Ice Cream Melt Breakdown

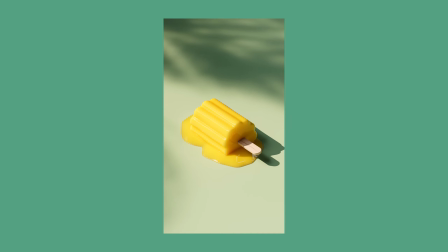0s
Okay, everyone, welcome to the breakdown of this ice cream melt effect that I've done previously. This animation is a promotional piece that I did for the summer sale of my courses.
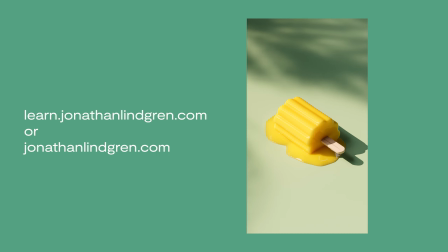11s
Check them out if you haven't. They are all over Instagram, or you can just go to learn.jonathanlindgren.com.
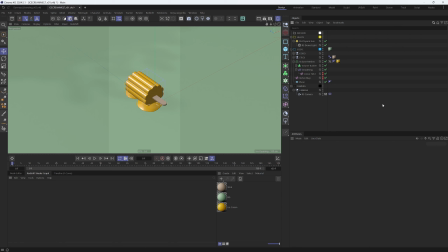18s
Anyways, let's jump into the breakdown. So as you probably know, these breakdown videos aren't really step-by-step tutorials. We recreate something from scratch, guideline of how I created a certain animation or still, or how I achieved a certain effect.
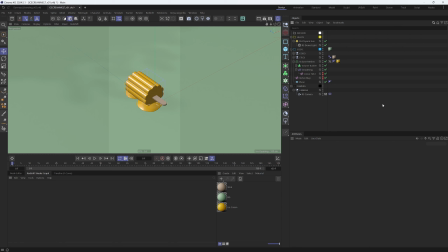32s
So I go through the steps, but we use the finished artwork as a base rather than creating something from the beginning. So if you are used to using Cinema 4D or any 3D software, this should give you all the tools and tips necessary to create a similar effect, I think.
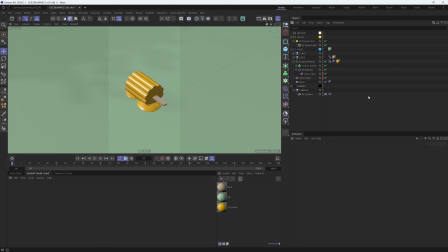48s
So this is the project file that we are looking at. As you can tell, there's not a lot of stuff going on here. We can hop out of our Redshift camera here that I've set up. We got a pretty long lens on this one to get like a really geometric view of this.
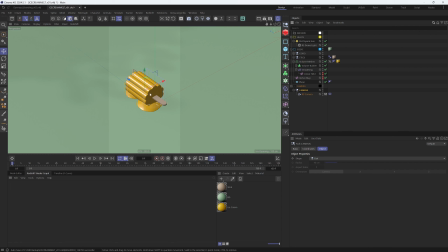64s
And I've set it up to a null, which is basically put in the center of the scene, so I can like rotate around the subject really easily. In this one in particular, we aren't really doing a lot with the camera. I have put on a vibrate tag, which you can find over at animation tags and then vibrate.
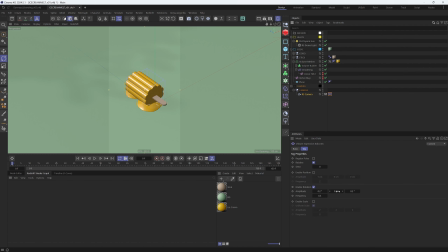82s
And I'm just vibrating it just a tiny bit in each of the rotational attributes with a really low frequency. And this kind of creates a very organic, almost like handheld effect that I wanted to create.
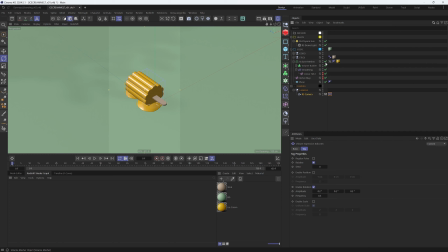96s
If we just turn off all of the volume measure and volume builders, we can preview this in real time because these are pretty heavy to run. So I'll just deactivate the volume measure and the volume builder and also the smoothing, I think.
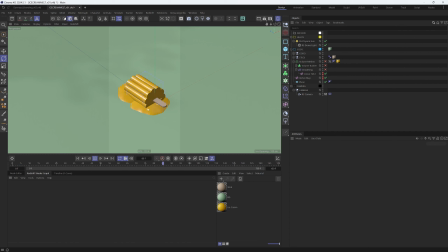108s
And if we just go ahead and play this, you can kind of see how the camera, shifts around in a very natural and nice way, which is kind of the effect that I wanted to achieve. So as I've already spoiled, we are doing all of this within a volume measure and volume builder. There's no like simulation or anything advanced going on.
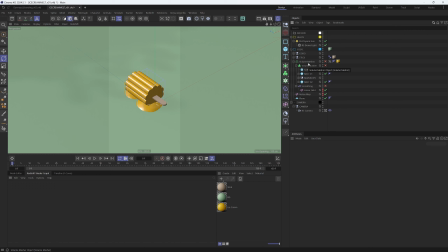125s
There are some very, very simple and neat tricks for this one, and it sells the effect, so why overcomplicate things?
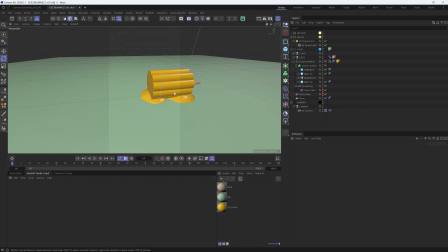132s
If we just hop out to our perspective view, we can kind of view this setup from different angles. So just to kind of break it down, I'll go ahead and turn off everything except for the main body here. So I'll turn off the subtract cube here. I'll turn off the melt spheres as well.
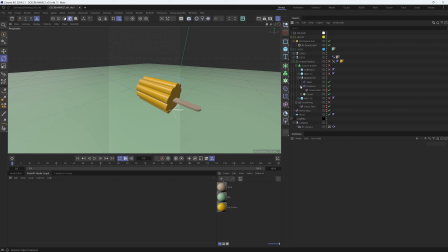150s
And I'll just expand the main body just so we can see what is happening here. So the main body of the ice cream is just basically a cloner with this extruded rectangle here. So if I just go ahead and deactivate this, you can see what this is.
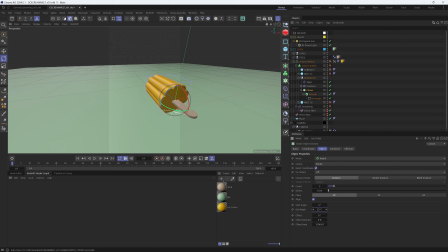165s
And we're basically just rotating this cloner setup so we get a nice flower shape. If you want to increase or decrease this, you can do that. If you want to try out a different look, I'll keep it at 5. And I'll also go ahead and deactivate the taper and the displacer, just so we can kind of see this from the bare bones.
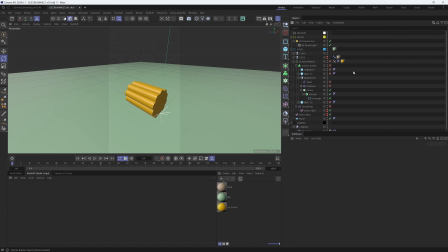183s
And I'll just hide the stick as well, just so we can kind of focus on the main shape here.
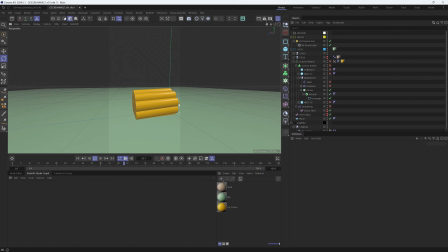187s
So as you can tell, the only thing that's really happening with the animation is just this like downward, slightly tilting motion, just to kind of try and imitate a melting sort of effect. And if we just hop into our timeline, we can see the main body attributes here.
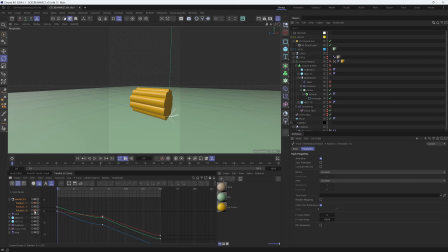207s
So we are first off animating the Y position. I'm just going to hide the rotation animations here just so we can focus on the Y. And I kind of have this like stoppage position here where we basically pause for a tiny bit and then it kind of keeps melting,
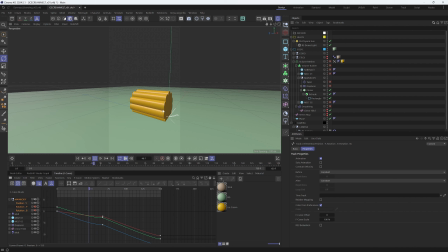225s
almost as if something is breaking off internally that is hindering it from continuing to melt. And I've also keyframed the rotation P and rotation B to kind of not make it seem like a stiff, like linear movement downwards. So this is kind of the effect, and then we just build on top of that.